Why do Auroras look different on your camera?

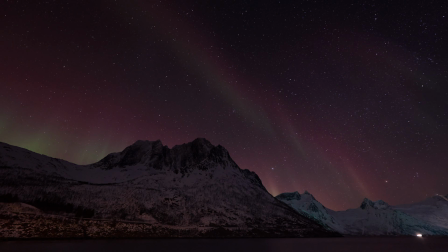16:26 Not only does a digital sensor pick up the red hues better than the human eye, but an ultra-wide 14mm lens changes your perspective too.
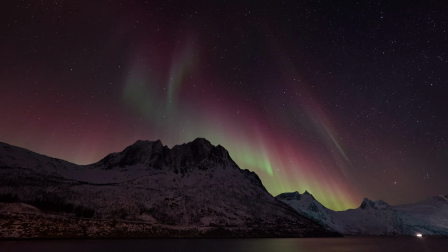16:35 Instead of being vertical ribbons that pulse across the horizon,
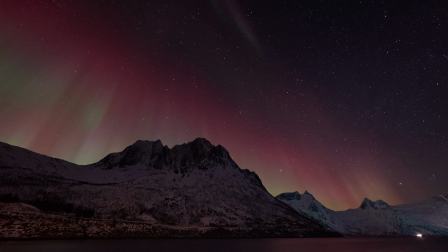16:38 the tall perspective generated by a 14mm lens makes them look more angular at the edges. It looks as if they move outwards across the landscape from the middle of the frame instead of vertically up and down.
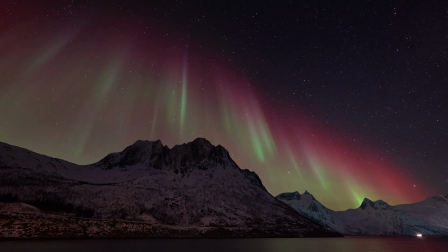16:51 It's a nice effect, but does make composition through the lens quite different to what your eyes are seeing.
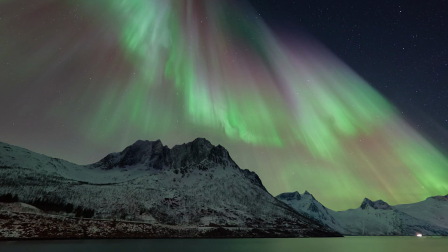16:58 14mm pulls in a very, very big sky. What is lost through the camera on these really big nights is scale. That 14mm lens brings in a huge amount of sky and in some ways can make the aurora seem a little small.
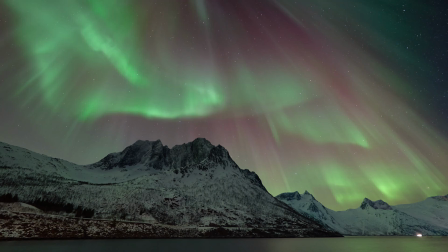17:11 And yet at the same time, it also fails to bring in the 360-degree view we experienced.
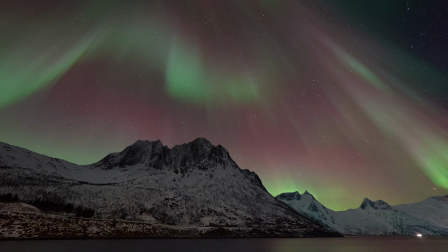17:18 You don't get any sense of the scale beyond the frame.
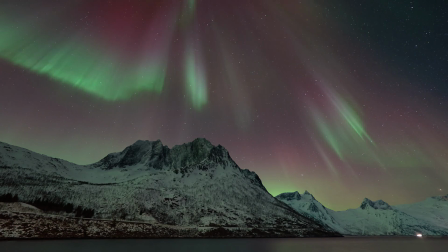17:21 So it simultaneously crops and minimizes these incredible moments.
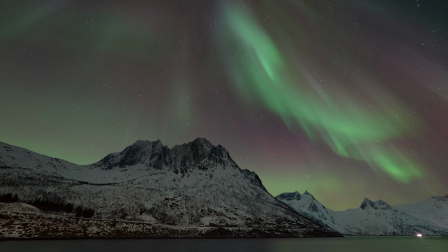17:27 This is one reason I enjoy a time-lapse approach, because at least you get a sense of movement over time and the idea that the sky is not static.
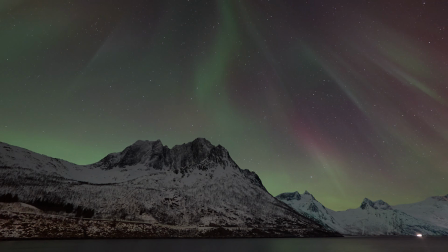17:36 But also note that time-lapse can be misleading to people.
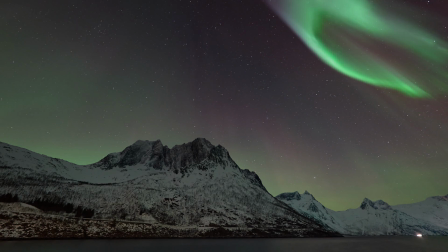17:40 They don't always appreciate that in a 20-second clip, you are seeing maybe 20 minutes of aurora activity. I get asked about this every time I post an aurora time-lapse to my social media. It works great for long and slow aurora events, but it looks almost silly for the very,
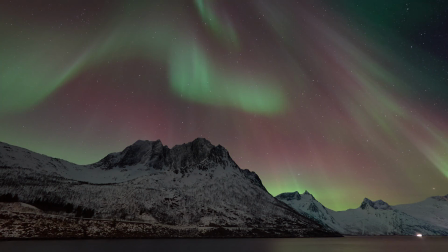17:56 very fast ones, such as the incredible aurora that burst into action over the skies of Norway on March 3 this year. Not only was that night just way too fast for my 4-second exposure, but also too bright. I actually blew out the exposure in some sections, having set up my initial exposures to capture the more delicate red hues earlier in the evening.
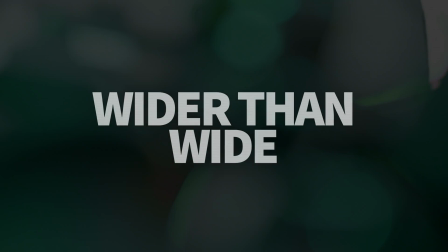One final challenge I want to leave you with is that aurora photography not only demands a very fast lens to capture the moment, but a very wide lens as well, hence the 14mm used in this series. In the Arctic, we see them cover 180 degrees of the horizon at a time, stretching from one horizon to the other. Sometimes they're literally lighting up the sky in every direction. So a 24mm lens is just not nearly good enough. Anyway, I talk more about how to shoot auroras in another video. So if you want to learn a little bit about how to chase them and set up to capture them, please take a look at that video next. Have a great day.